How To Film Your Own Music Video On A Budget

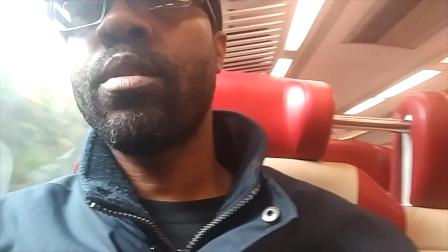(12:23)
So I didn't have my camera with me because I didn't want to bring it to work and have something happen to it or somebody steal it or something like that.
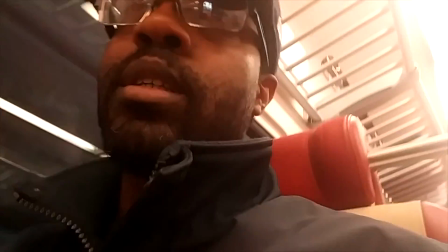(12:31)
So I actually had to throw this in there. I used my cell phone. It came out okay. You know, it wasn't bad.
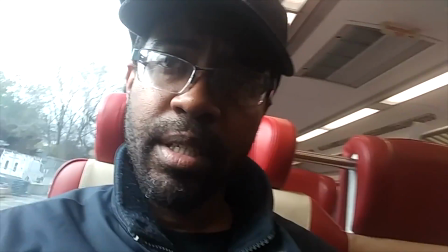(12:36)
And also the thing that
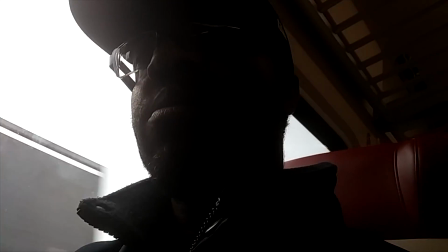(12:39)
was hard about this shot is I couldn't play the music on my phone at the same time while I was recording,
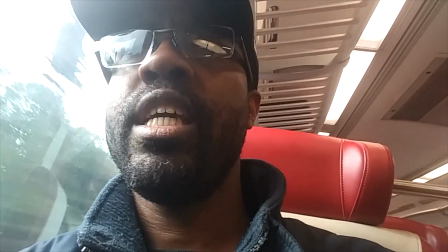(12:46)
so I had to actually listen to it and then try to keep the tempo in my head and just kind of remember the verse and just,
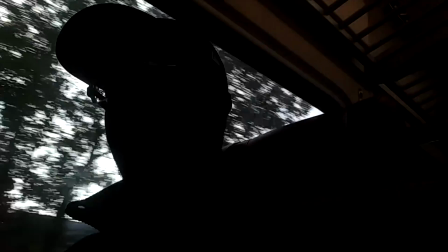(12:53)
you know, lip sync the verse until and just get the shot.
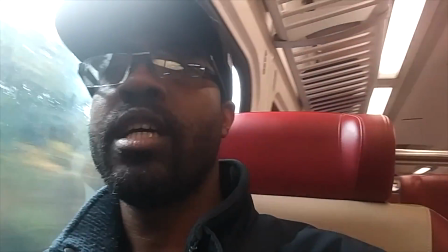(12:57)
And then, you know, you can see I'm moving the phone around just to give it that, just to give it motion, you know.
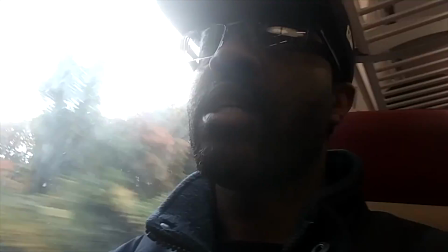(13:04)
So that created a nice effect as well when doing this.
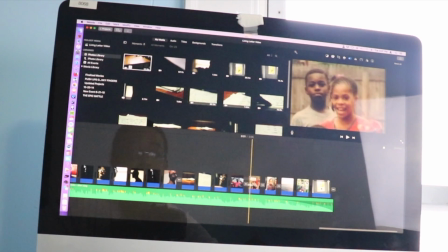(13:09)
And then at the end, I just used some snapshots. This one is my wife here when she was a little girl, and of course I used that the Ken Burns crop effect where you can make it move.
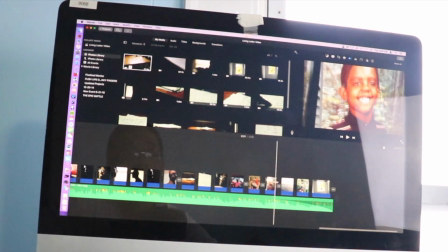(13:27)
And then here's a picture of me when I was a kid. Yeah, I know, I got a funny shape up,
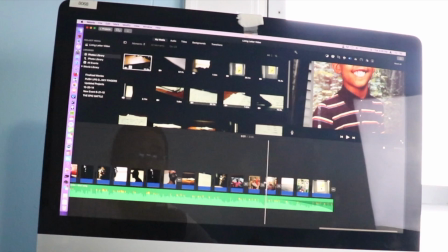(13:33)
funny hairline there, but you know, I used that effect again just to make it, give it that effect to move.
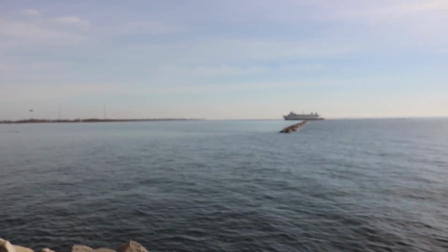(13:40)
You know, that motion effect. And then at the end I just put this is the shot at the park where I panned it to the right, you know, with the ferry going by in the water.
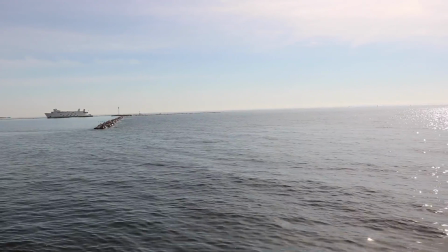(13:51)
I gave it a nice effect, and then I just ended the video out pretty much with this, almost the same shots, but not really the same shots.
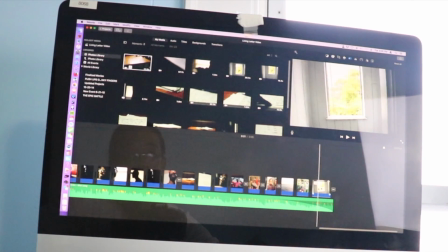(13:58)
It's the same scenes with the grass and the window, but actually I'm panning out this time.
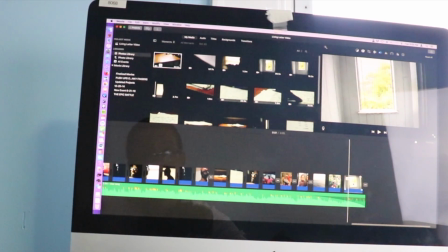(14:03)
But that was the same effect that when I tilted the camera that I told you about in the beginning of the video. Alright, so thank you guys for watching. That's all I have for today. Don't forget to like, subscribe, and share this video. If you would like to get your music heard in any of my future videos, you can leave your song or your beat in my email at sounds08@gmail.com. If it is a song, please, I request no profanity if possible. If you do have some in there, try to edit it out. And also, if you have any suggestions for a future video that you have any questions on, or you would like to see me make a video about, feel free to leave a suggestion in the comment section below. And that's all I have for today, and I'll see you guys in the next video. Peace.